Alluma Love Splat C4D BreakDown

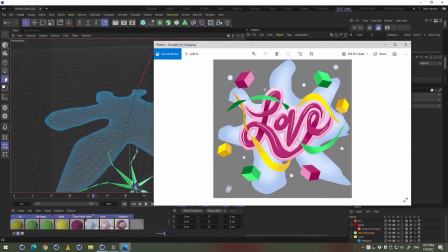[4:16]
So I took the outline from this original PSD file, brought them into Cinema 4D,
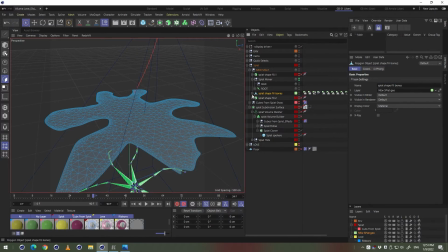[4:22]
extruded the shape, and picked a sort of
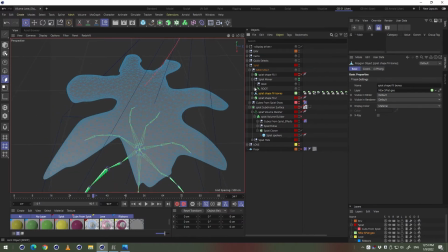[4:28]
segmenting of the faces that worked well for the eventual rig that I created on here.
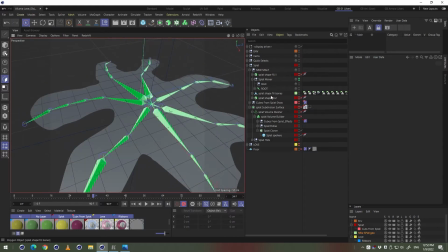[4:35]
And I was able to sort of mesh it together using the sort of character system inside of Cinema 4D in
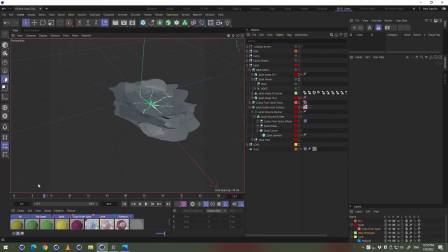[4:43]
order to have control over how things actually wanted to be sort of unfolded here. So you can see that it actually curls up in the beginning, and then once it lands, it sort of unfolds and reveals. And I had a couple different options of these that I went with.
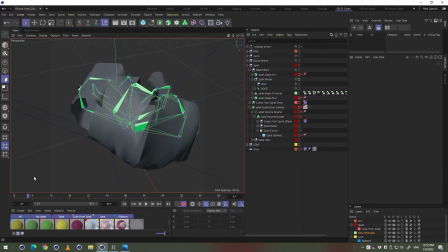[5:01]
Some were more sort of unfoldy, some were more sort of just straight out and stretching. But this is the one that I sort of went for in the end, and it looks kind of janky right now, which it totally does.
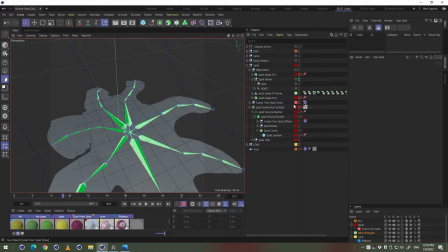[5:14]
But when you have your
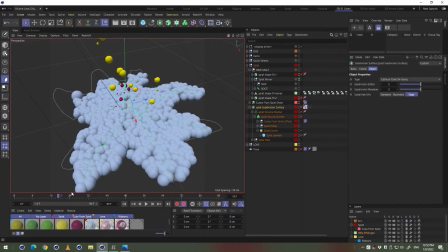[5:19]
cubes added to this, or your spears added to this, then it sort of all blends together.
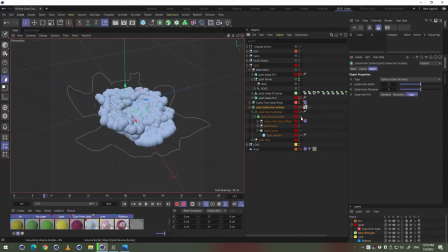[5:27]
And when you turn on your volume builder, you can see that then
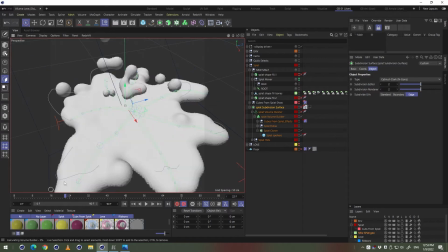[5:33]
everything sort of mushes together, and the original shape that you're using doesn't quite matter as much.
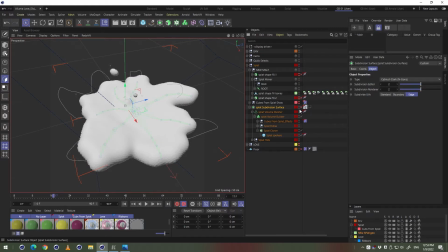[5:41]
Now there was some other elements that I used in addition to this.
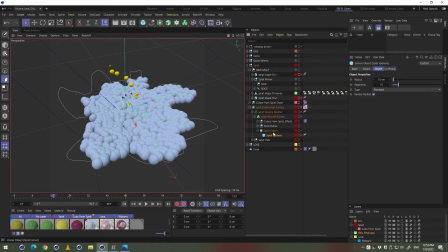[5:47]
So in addition to my main Splat cloner here that is being driven via my shape geometry that is rigged together, I also have some extra Splat cubes.
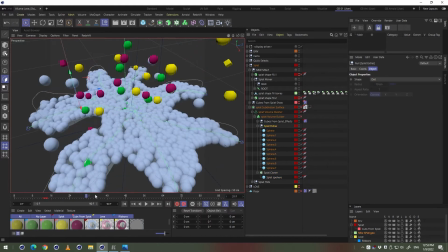[6:02]
So these Splat spears are sort of these little extra bits that come out that just add a little bit of
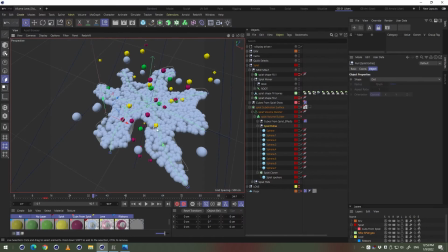[6:10]
visual interest and drips on the side that you would have if this was sort of more of a goopy material,
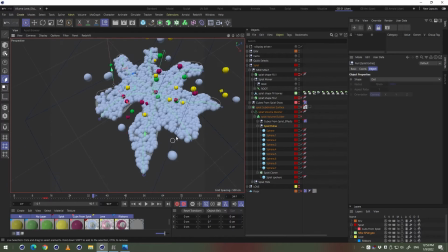[6:16]
which is sort of what I had in my mind at least. And then in addition to those, I also have some Splat cubes, and these cubes, which you can't see them as much right now because they're pretty much hidden in my scene, but they actually
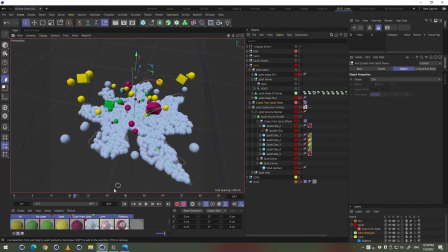[6:37]
correlate to these cubes that come out as well.
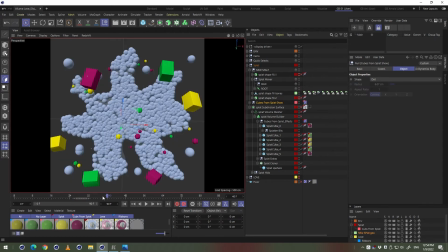[6:40]
So I have these extra cubes that just sort of add more interest to the design here. But what I have happening is that I also have sort of another version of these that are in sort of the mesh here,
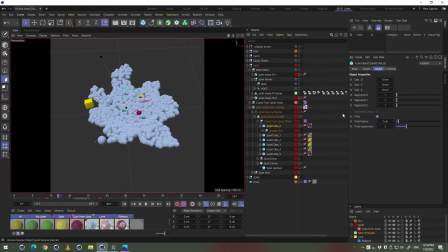[6:56]
and these really just sort of show that there are pieces that are coming out of our original sort of goopy material.
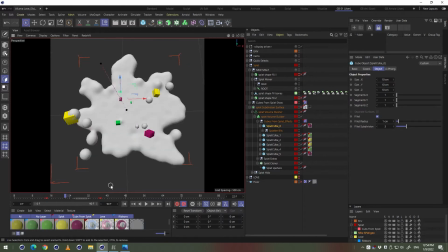[7:05]
Now they're pretty quick, so they don't do too much there in terms of them being meshed together here,
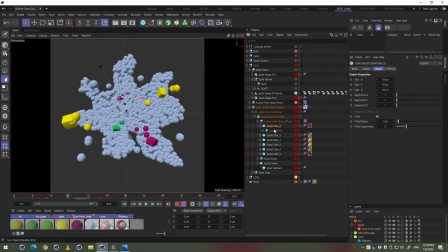[7:12]
but in addition to these shooting out of my scene, I also have them emit additional particles. So inside of these cubes that shoot out, there's also a small emitter in here that also emits out more spears,
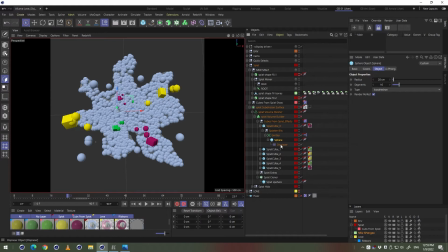[7:31]
and these spears do have a little bit of a displacer on them just so that the shape isn't completely the original shape of the spear, just to give it a little bit of variance, even though it comes across really quick. But really what they do is they just shoot these extra
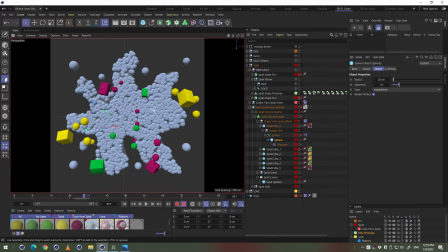[7:47]
particles throughout the scene so that you're able to sort of add sort of that extra layer of,
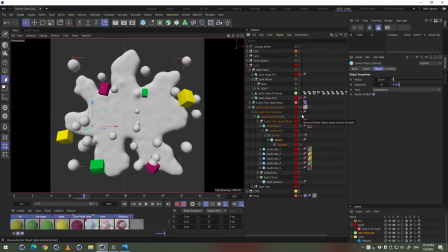[7:56]
I don't know, goopiness that would come out of this type of material, or at least that's the thinking behind it. And they sort of just come out and they eventually fall back down on the ground, because I believe I do have gravity set up in my scene.
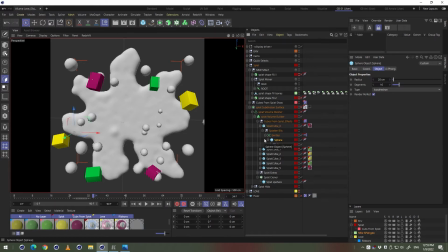[8:13]
So they actually fall back down, and eventually, because of the controls of the emitter, they will stop emitting and they will sort of, scale down to 0.